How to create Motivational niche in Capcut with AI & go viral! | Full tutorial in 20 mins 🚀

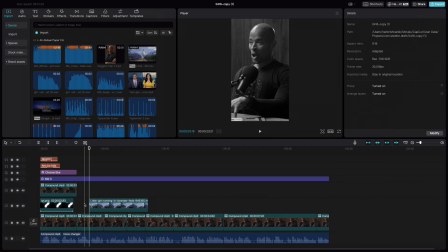(8:10)
So let me trim it here and bring the video here,
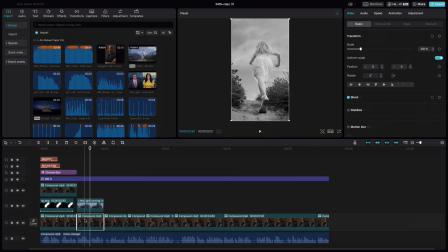(8:18)
and let me take this piece out
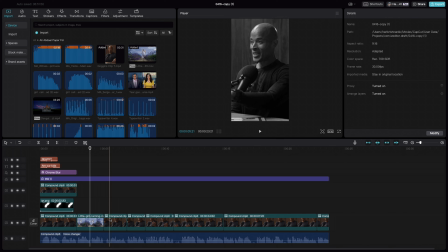(8:24)
and delete this piece. That also works. And let's add a transition in between these two.
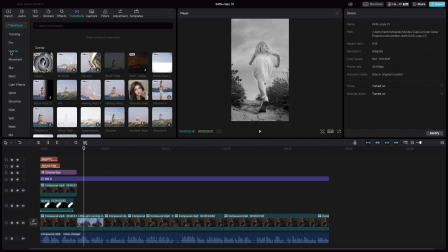(8:36)
Let me go to the transitions tab, and under the overlay, select any of the transitions here.
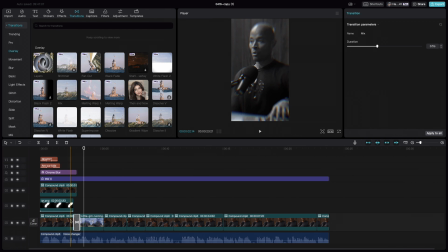(8:42)
I'm going to select mix and drag and drop in between these two clips so that the clip 1 fades slightly and transitions into the clip 2. And along with that, let me go to the effects.
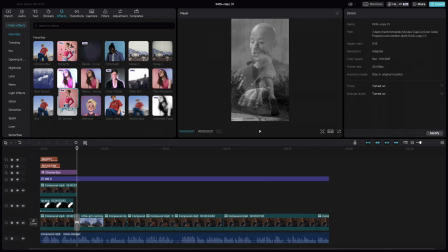(8:58)
Let me also drag the butterfly effect, which is a pro effect.
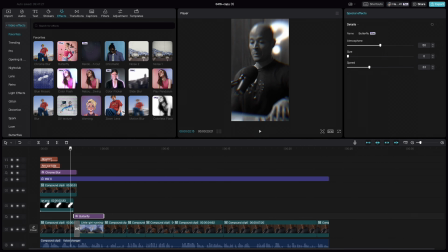(9:04)
So right around the time when the transition starts, let's also have the butterfly effect.
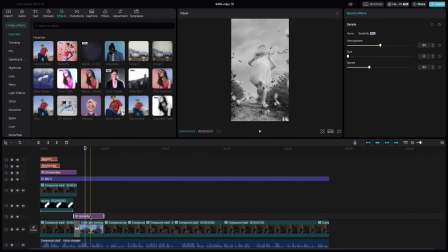(9:13)
And to make it even more better, let's bring this layer on top of our
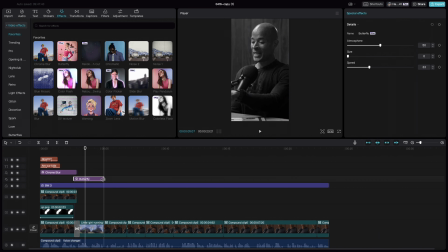(9:19)
BW3 so that we have our butterflies in full color rather than black and white if we put the layer below. So let me just scrub it through and see it once again.
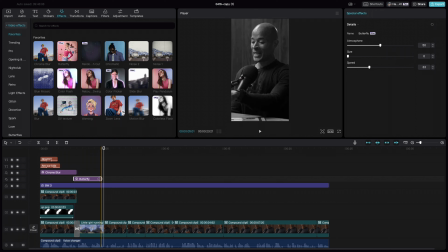(9:33)
Right before this clip ends, a frame before that, let's put it and let's see it once.
And people to be soft in a world that Alright, so let's proceed with the rest of the clip.
When we move from this clip towards this clip, what I am planning is to have a small zoom in.
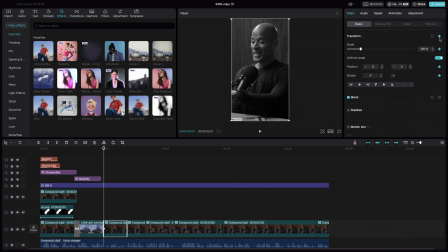(9:56)
For which, let's select this clip, put a keyframe here and go 10 frames forward, put another keyframe, scale the video, but make sure that while you are scaling, the eye line should be as straight as possible.
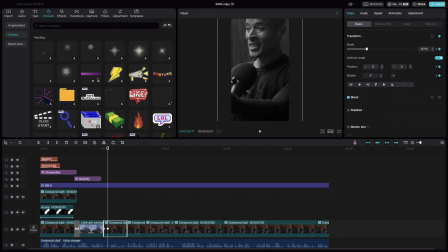(10:14)
For which, let's go to stickers, choose any sticker which has got a line which you can keep as a reference.
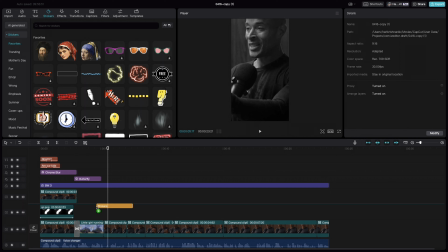(10:26)
I have one here, so let's put this sticker here. Let's go backwards. Let's put this piece here so that his eye line is at this point. Let's move 10 frames forward
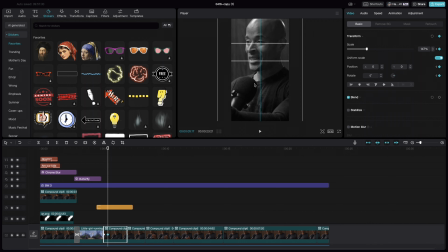(10:42)
and bring the eye line at the very same level, and let's delete this piece.
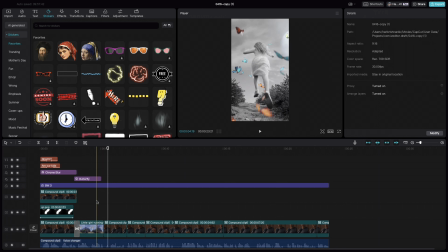(10:50)
And if we see,
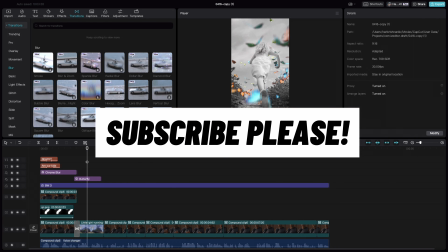(10:54)
which is good. And to make the transition between clips even more smoother, you can go to transitions, select blur and choose any of the transitions here. Here I'm selecting bubble blur and dropping in between these two clips, and if we see,
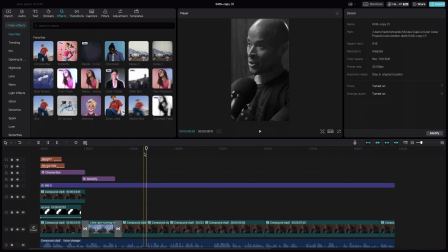(11:15)
which is a bit more smoother than the previous one. For the next section, which is this one, which is a relatively simpler one. So for this, what I am planning is to add a random flash cut effect, which is a pro one. So under the effects, we have random flash cut.
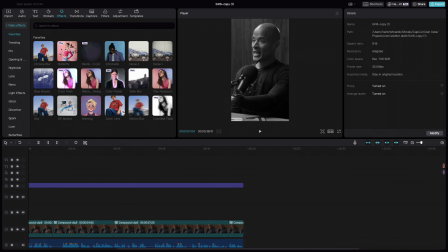(11:35)
So let me bring the random flash cut effect onto this one
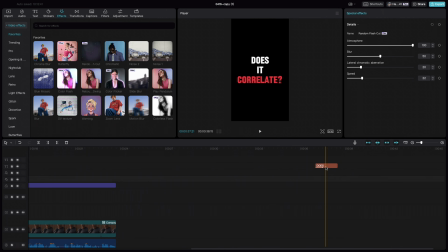(11:42)
and add a text which correlates to what he is speaking.
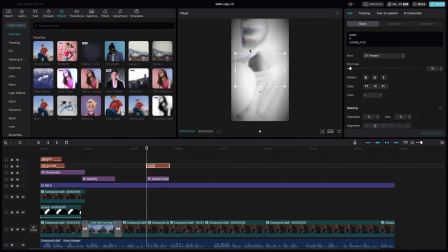(11:47)
So in this screen, he asked, does it really correlate? So we are also adding a text called does it correlate.
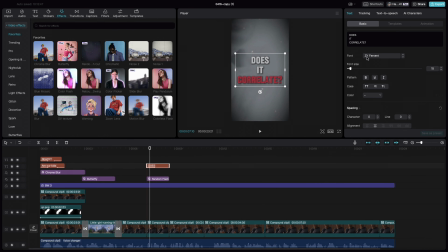(11:56)
So this is the text. ZY fervent is the font which I have chosen. I have changed the color of the third line. So select this and add the respective color here, and added a small shadow here.
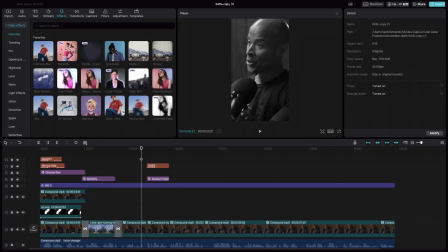(12:14)
And if I play this piece, and it doesn't correlate like that guy.